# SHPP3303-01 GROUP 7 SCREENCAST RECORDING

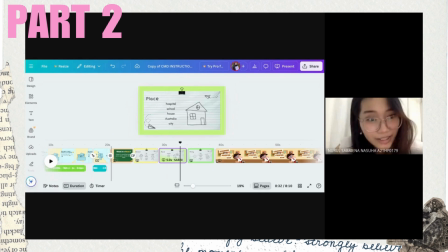251s
And for an instance, in one of our slides, we show a classroom scene where different items like books and chair are labeled as common nouns. See? Let me show you the example, the first one.
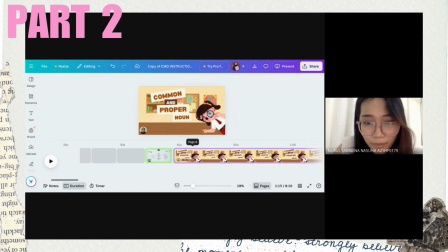269s
So for this part, the page is actually bouncing in as well, the transition of it. So for example here,
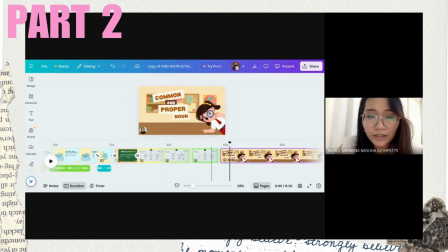285s
so the page bounce in like that to highlight the common and proper noun. And then for this part, right here, right after the title, we jump right into the lesson, the common noun. So this is where
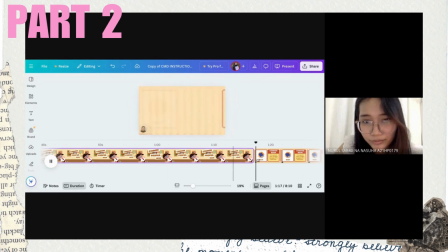306s
hold on. Yeah, so this is where we have the transition and the animated graphic of the book bouncing in, and also the common noun, and also the brief explanation for it. And that is for common noun.
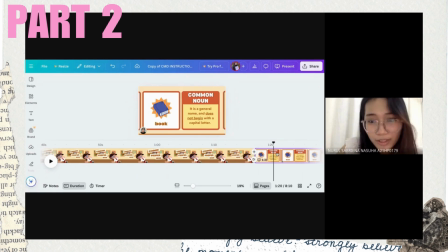325s
And for proper nouns, we have, for proper noun, we have the image of Harry Potter bouncing in,
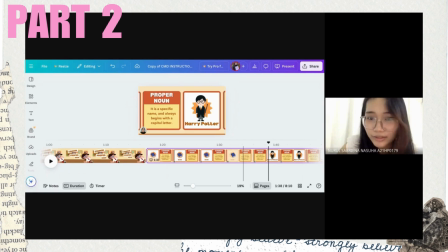341s
along with its title and its brief explanation as well. So the reason why we have the images popping in or bouncing in along with its
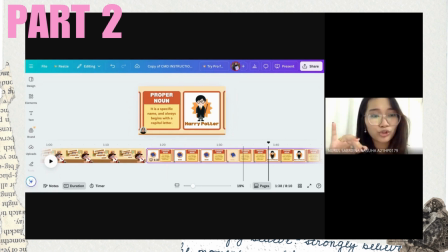356s
title and also the brief explanation is because we want to show the emphasis of it. So we want to emphasize the picture and what does the picture represents about. So that is why we have the graphics going on in the slide.
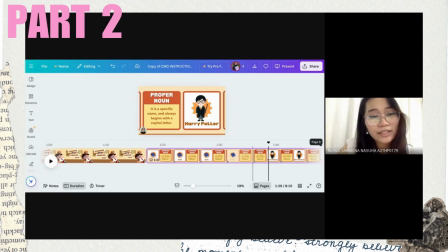377s
So we believe that this animation will help students to visualize the concept of it. Like, for example, we have proper nouns, so we have to give a visualization, so it will be easier for them to grasp the idea of it. So rather than they just read it,
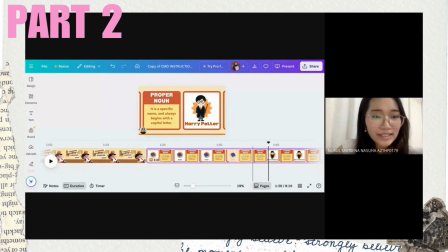397s
with the picture will make it more easy to understand and also easier to remember. So overall, using animated graphics in the slideshows
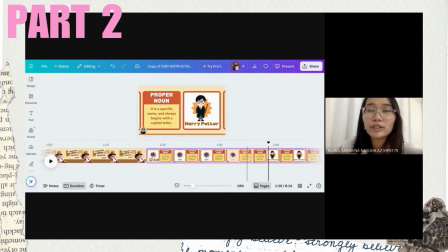411s
not only supports visual learners, but also it creates a more student-friendly and lively environment. So instead of just a normal grammar lesson, it turns the lesson into something more interactive and enjoyable for the students.
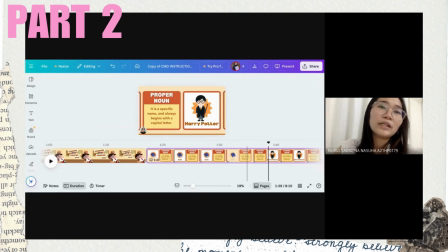427s
And also, we believe that it could help maintain and retain the students' focus and also attention.
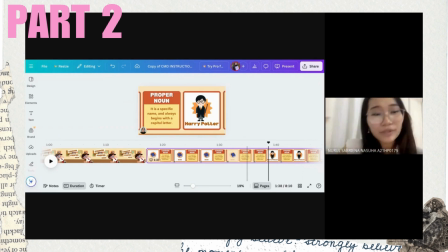441s
So in hopes that it will increase students' participation and learning as well. So thank you. That is all from me.
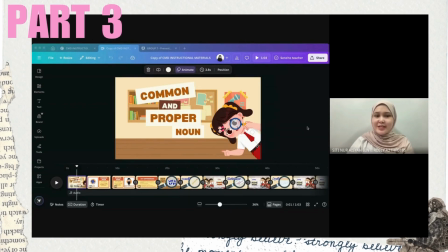458s
So hi everyone, it's me again. I will proceed with our next part. So for this part, we want to introduce the students into a more detailed grammatical concept, which is on the common and proper nouns. So as you can see right here, for this part, instead of using animated slide, we just use a simple slideshows, right?
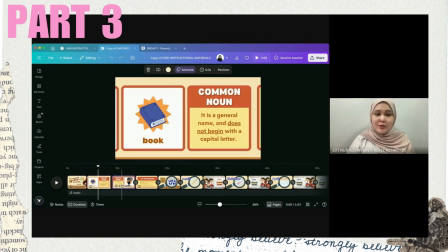477s
We just create this on our own, just a simple one. We include a little notes on common and proper nouns, the key differences and so on, and also we include a little bit of exercises.
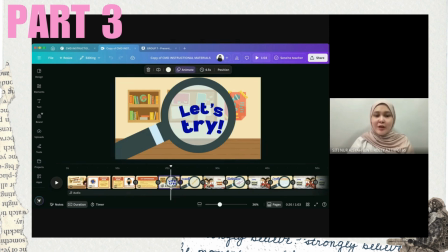487s
What's make it unique for this part is actually, of course, we are using a lot of animated graphics. Also, we use a lot of animations from moving on from one page to another page. Okay, but we also include embedded hyperlink.
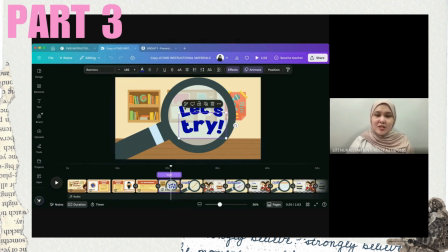501s
For example, if the students click on this picture, okay, we move on to the next exercises.
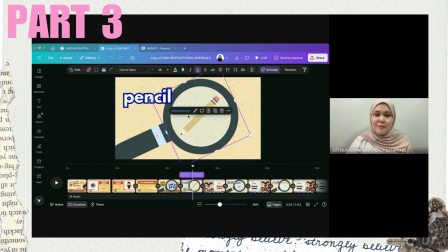505s
Okay, on the pictures of answers, you can see there's answers right here. Okay, it's actually connected to the pages that explain about common and proper noun, and also it's connected to the next part of the answers.
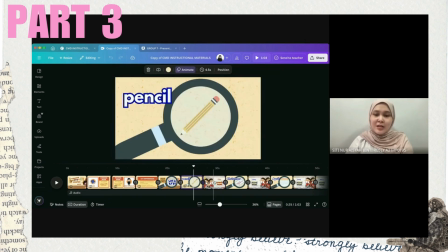516s
When you click on the pictures of this one, they will go directly to this part.
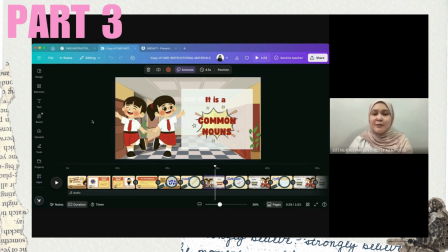519s
Okay, and also in this part, unlike other part, we include a little bit of human interactions, because the first part that I present more into AI voiceover and so on. But for this part, we include a teachers. Okay, a teacher, which is me myself, to help navigate the students throughout these exercises.
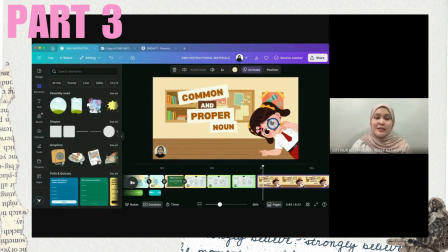535s
Okay, I will show you the final product of this one, which is here. As you can see, there's a picture, there's a videos of a teacher explaining about common and proper nouns.
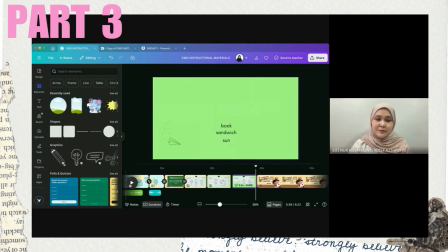542s
Okay, let's look at an example.
Hello and welcome everyone.
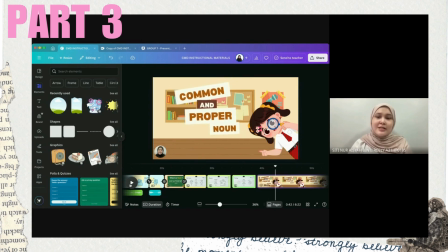547s I'm teacher AISYAH.
So as you can see, it's not just a simple picture, but we make sure that have a little bit movement and animations to make the student look at it more interested to look at these videos actually.
And the proper noun stuff.
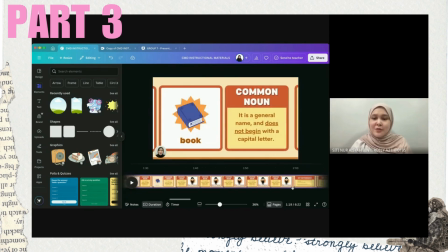560s
So right here, the teacher will explain throughout the videos about the notes and so on, and also she will help to navigate the exercises. Okay, the example can I show you? quick quiz.
First one.
Okay.
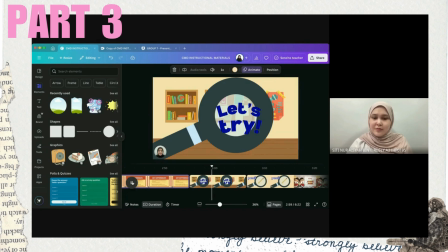572s Now let's try to identify, is it a common or proper nouns?
Right. So the teachers, using her own screen, she will click on the let's try right here, and that will move on to the exercises.
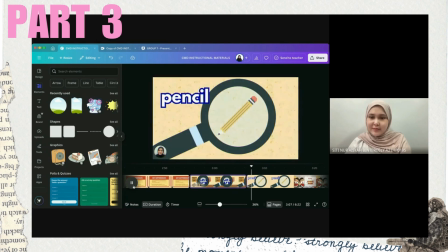582s So now let's look at the first picture that we have right here.
Right, it shows the picture of pencil, and when she click on the word Right, pencil, it is a pencil.
Is it a common or proper nouns?
Yes, it is a common noun. it will go directly to the answers.
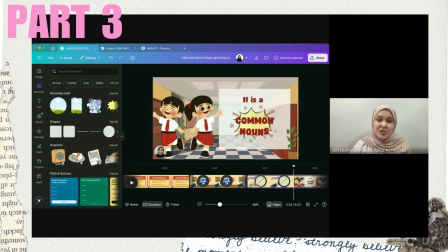596s
So that is exactly how we create the third part of our instructional videos right here. So I will pass to Yuha. She will tell you about our gamification mode that we also include in our exercises. So that's all from me. Thank you.
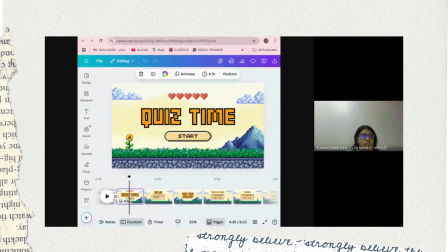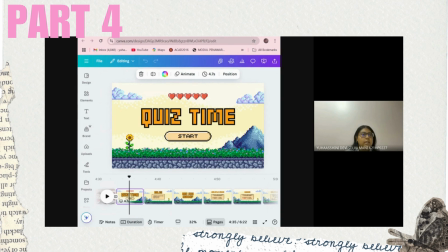618s
Okay. Hello, everyone. Thank you to Aisha and also Sabrina. So I am going to explain a little bit about how we designed our quiz slideshow for the lesson on common and also proper nouns.
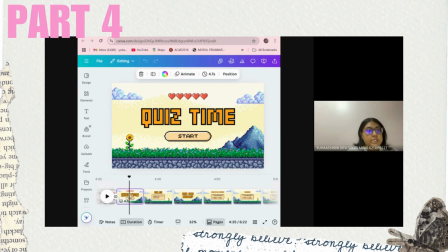636s
We didn't want it to just be another boring grammar presentation, so we made sure to add animations to keep things fun and also interesting. As you can see, as the word written here, the quiz time, the start button,
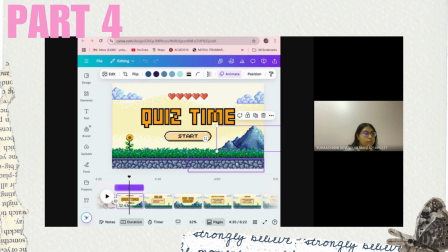653s
and the background of the mountains and the flowers and everything, these are all called as animation. So the next page is going to be about the rules,
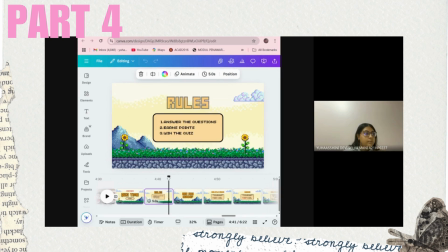663s
where this is actually a very simple rules for the students to follow, which are number one, answer the questions, number two, earn points, and also number three, the last one is win the quiz.
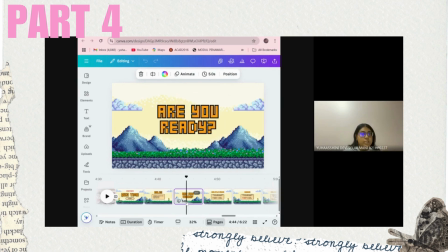677s
So each question pops up with a simple movement, just enough to catch attention without overwhelming the learners. We wanted to make sure it is smooth, easy to follow,
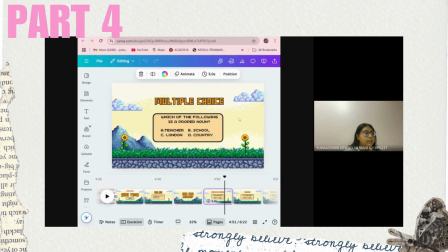694s
and like for example, the multiple choice questions, the answers don't appear all at once. They come in one by one, so the students can really think before choosing one.
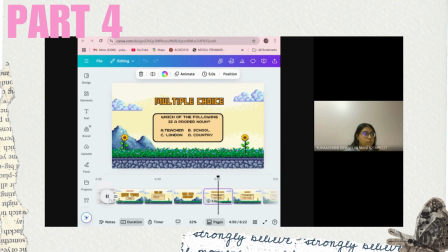708s
Okay, let's see here over here. As you can see over here, it comes in like a very smooth transition so that the students can have a little bit of time before choosing. I believe this works really well for visual learners too,
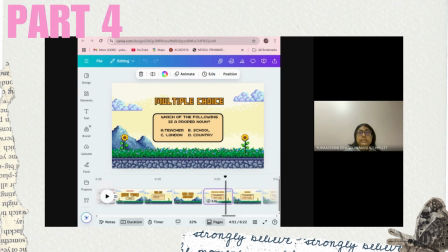728s
because they are not just reading, they are seeing how the information flows. So it is also less stressful when you are learning something like grammar. And I do believe that grammar can sometimes feel a little bit dry and also confusing.